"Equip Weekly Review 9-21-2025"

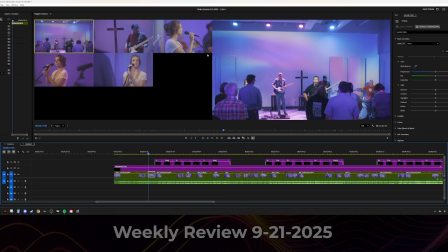this camera catching Josh playing, but if there was a way for us to get a shot of Jaden playing that lead line, would be really helpful.
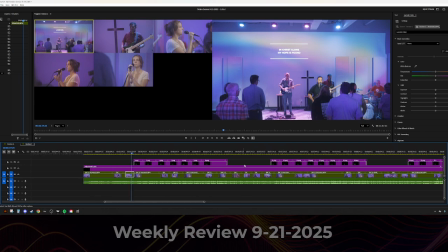Granted, he did make a mistake during that, so it might be better that we didn't capture him for that. 926.
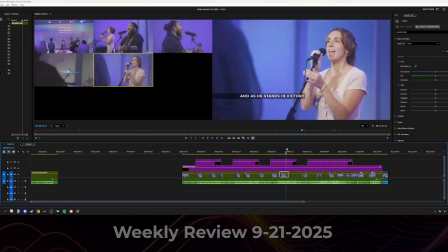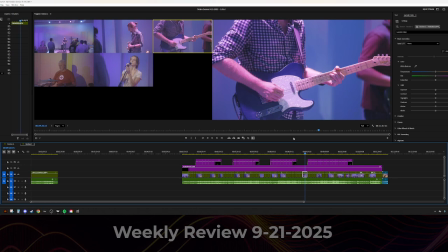Great shot of Jaden playing guitar there. It looks so nice. And the lighting was really nice, so it felt really warm, and yeah. Camera 2.
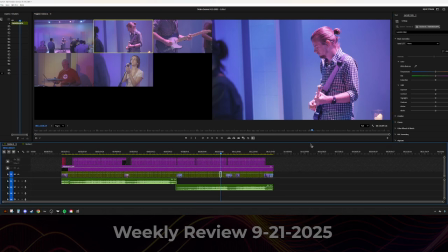This is also a good shot. What did I do? All right.
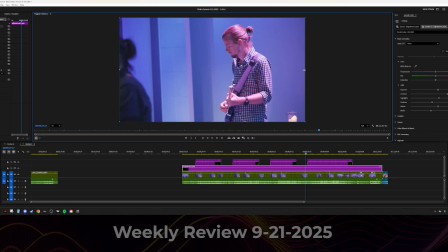One thing I would have liked a little bit is maybe take a step to the left, just a tiny bit, so we can get a little bit more of a straight on shot. Right now the guitar is almost pointed to the left, so it feels a little bit unbalanced.
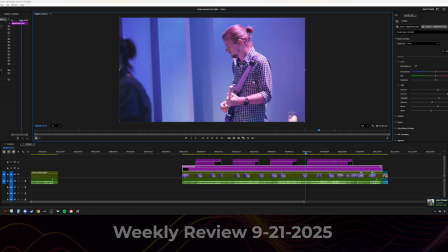And if he were filling the frame just a little bit more and pointing to the right, that'd feel a little bit less tense.
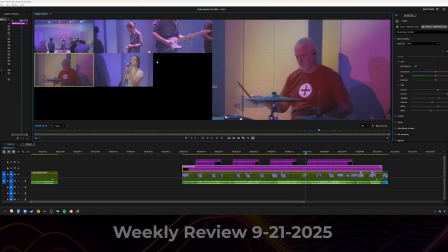Camera 5. Again, excellent job on this.
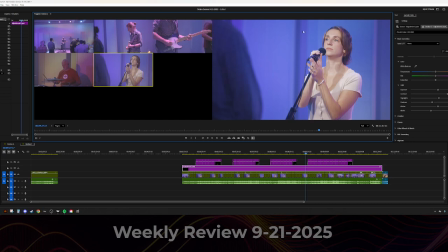Is on the worship leader camera. This is exactly what we're looking for. At least 75% of the worship leader is visible, and visible in the frame, not like their entire body, but visible in the frame. And yeah, it's great. And camera 2,
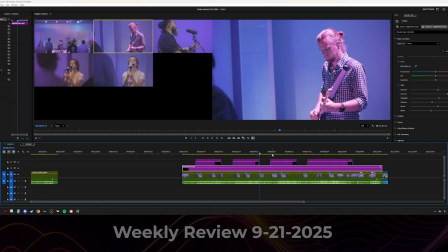Um, just great shots of the drummer all the way throughout both sets. I wanted to mention that because I noticed that towards the end, I was like, oh, we're getting a lot of great drum shots of Eric here.
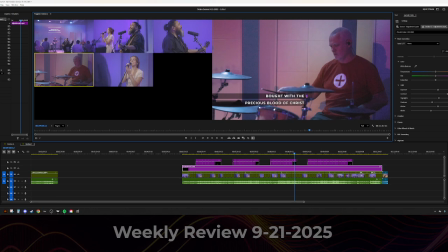And I think this isn't that shot, um, but yeah, let's see if we can find one real quick.
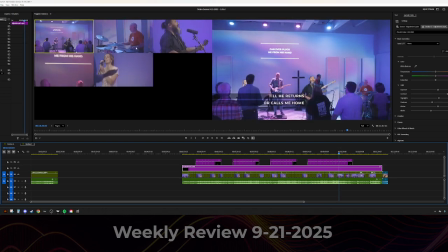There we go. So I love these shots that you're getting of Eric.
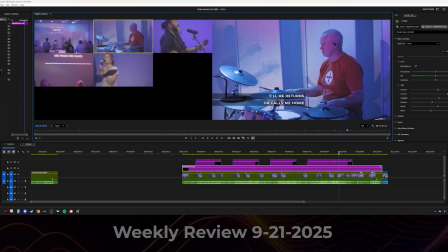It's like at a 45-degree angle, so we can see what he's doing, and when he's playing, we can see exactly what he's doing the whole time. If I were to nitpick, I would zoom out just a tiny bit and tilt down just a tiny bit, so maybe we can see the snare that he's hitting.
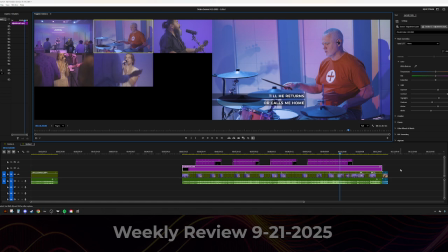That said, these are killer shots, and do not let what I'm saying dissuade you from continuing to get shots like this. Like I said, we're always trying to get to 90% so we can get to the 100% of the shot that we want later. So right now, 90% is awesome.
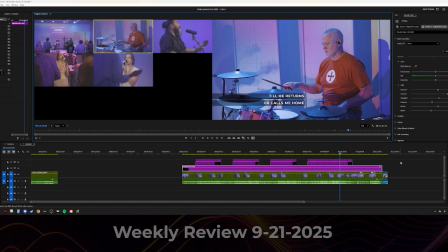100% is asking for perfection every time, and that's just not going to happen. 90% is what we're shooting for. 90% is excellence. So let's be shooting for that. That said, that is the end of my notes. You guys are fantastic. I love working with you guys.
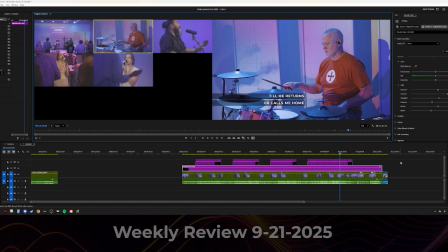You guys are so fun to have at Studio Church, fun to talk to before and after. You guys make my day better, and you make my job that much more fun. So, yeah, you guys are awesome. Love you guys. Peace.